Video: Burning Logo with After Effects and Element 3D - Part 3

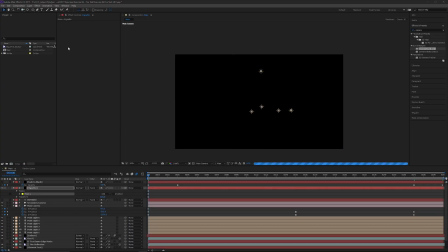4:11 vignette. Select your ellipse tool, double click. Click your mask subtraction.
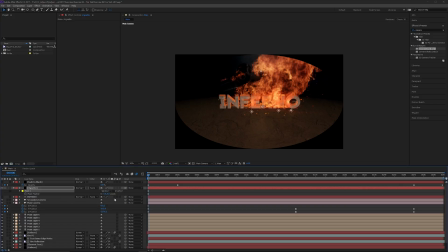4:19 Click the F key. And then we can just feather this out quite a lot. Something kind of like 300 is fine. But then what we want to do is increase our mask expansion.
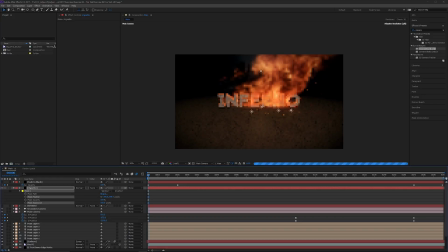4:32 So kind of like push that further towards the edges. Let's play around with some values. You might have to come forward in your scene to kind of see how that looks. That's a little bit too much. Kind of feather that out more. Maybe just expand that. Just want the edges to just be darker, but not like ridiculously dark.
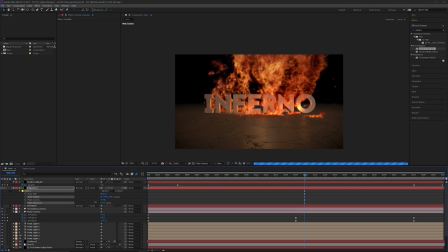4:52 Let's see what we can do. Alright, so that's alright. Something kind of like that. might be a little bit strong, but you can all adjust that later. All right, so the last big thing to do is to add some blur. So I'm going to go to add a new adjustment layer.
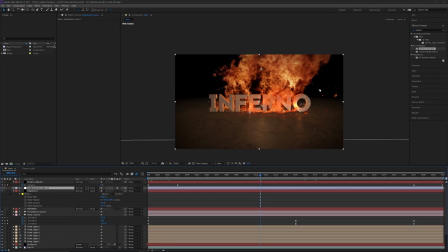5:09 This needs to be beneath the fade to black. And I'm going to type in just blur, or like lens blur, or defocus. There we go, defocus. And then we're going to add the camera lens blur effect. And at the very beginning, like let's say for the first 2 seconds,
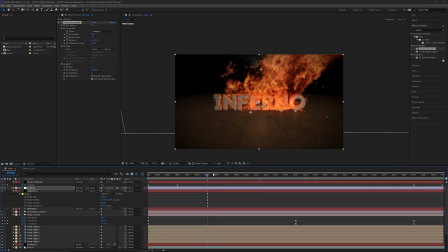5:25 I want this to be really, really blurry, or maybe even the first 3 seconds. So let's say I always want this to be at least one.
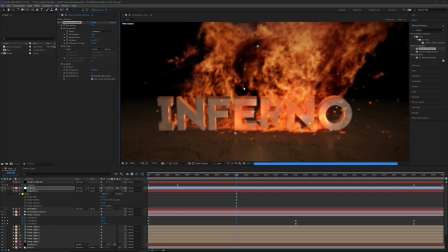5:37 So no camera is going to give you like super sharp focusing, especially if it's moving.
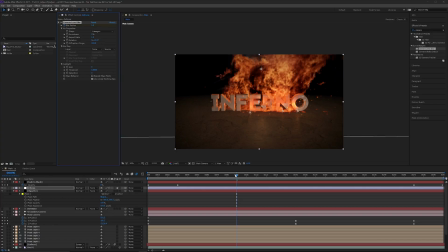5:43 So let's animate that at one, and then let's come forward and let's do like 200.
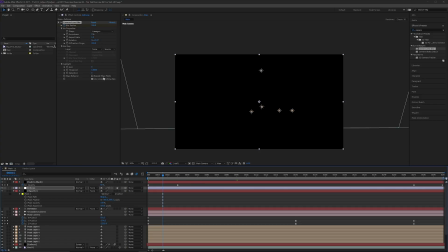5:50 So this is going to be very, very slow. This is a very intensive effect to use, but it is very, very nice.
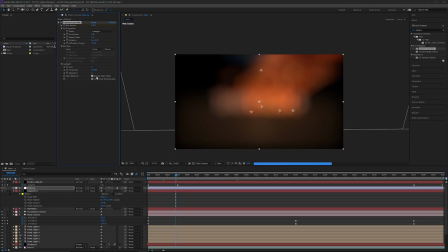5:56 Don't forget to include repeat, or choose to repeat the edge pixels. That will help. And we're going to get some really nice bokeh. And we could also use this with some extra embers. We could have some embers that are closer to the camera, and that would look really nice. It is going to kind of defocus really abruptly.
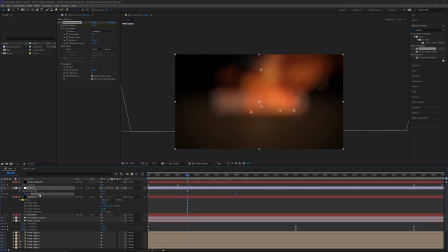6:16 Let's click the U key, select this channel, and let's go and just add some ease in motion to this. Kind of ease into that effect. I think that'll look nicer. And it slows down the defocus, or the actual focusing of it. And then you could do the same thing at the end if you wanted to. I'm not going to do it for this.
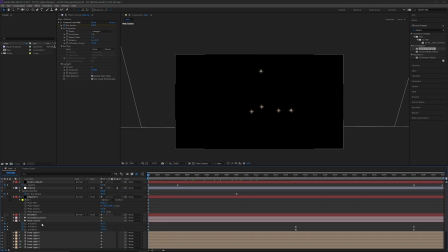6:36 Okay, so the last thing I want to do is then add a foreground embers element.
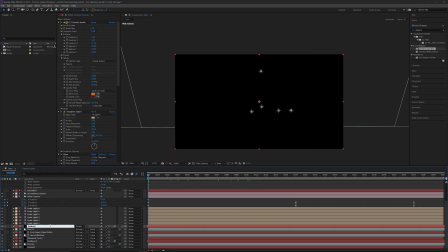6:41 So we've got some, these are actually the mid-ground ones, so I think these are, let's add MG to these. These are BG. And then I'm going to copy the MG ones, put these up here, and then I'm going to call this embers BG.
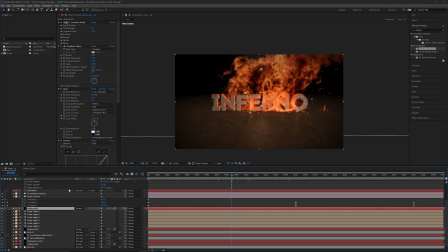6:58 And then come forward. And then let's have a look at this just on its own.
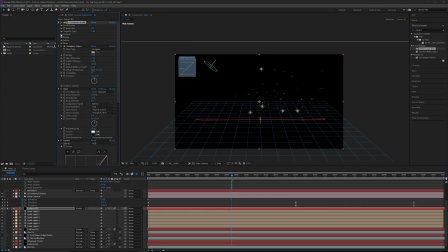7:03 Let's go into our particle world, go to the producer. Let's increase our radius Z just a little bit. Okay, and then we can actually pull these forward. Whoops, on the Z position.
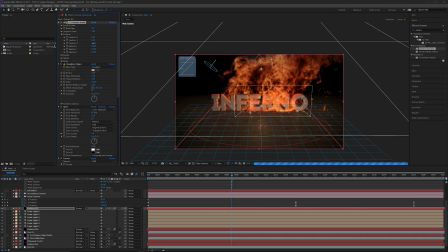7:23 Let's see what we want to do here. We probably also want to lift this up just a little bit. So let's increase our position Y to make it look like these particles are much higher up in the sky or in the air, and pull this Z position here.
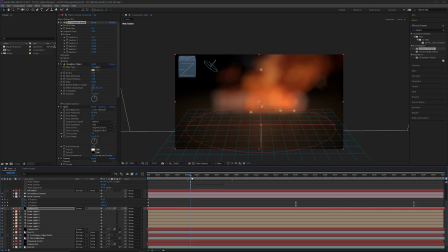7:41 What we want to do is go back until we can start to see these kind of defocused, which kind of looks nice. You get that kind of nice bokeh effect. And let's increase our radius and on the X direction.
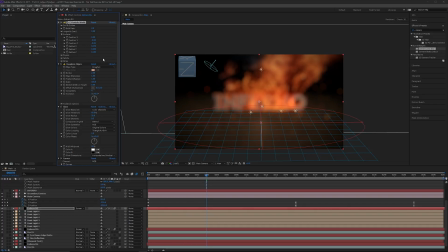7:59 You can see more over here. Now what we're going to have to do though is animate the birth rate, because later on this is not going to make sense if they're positioned where they are. So at around frame 80, we're going to have to stop it from producing anymore, otherwise it's not really going to make sense for them popping out of the ground here.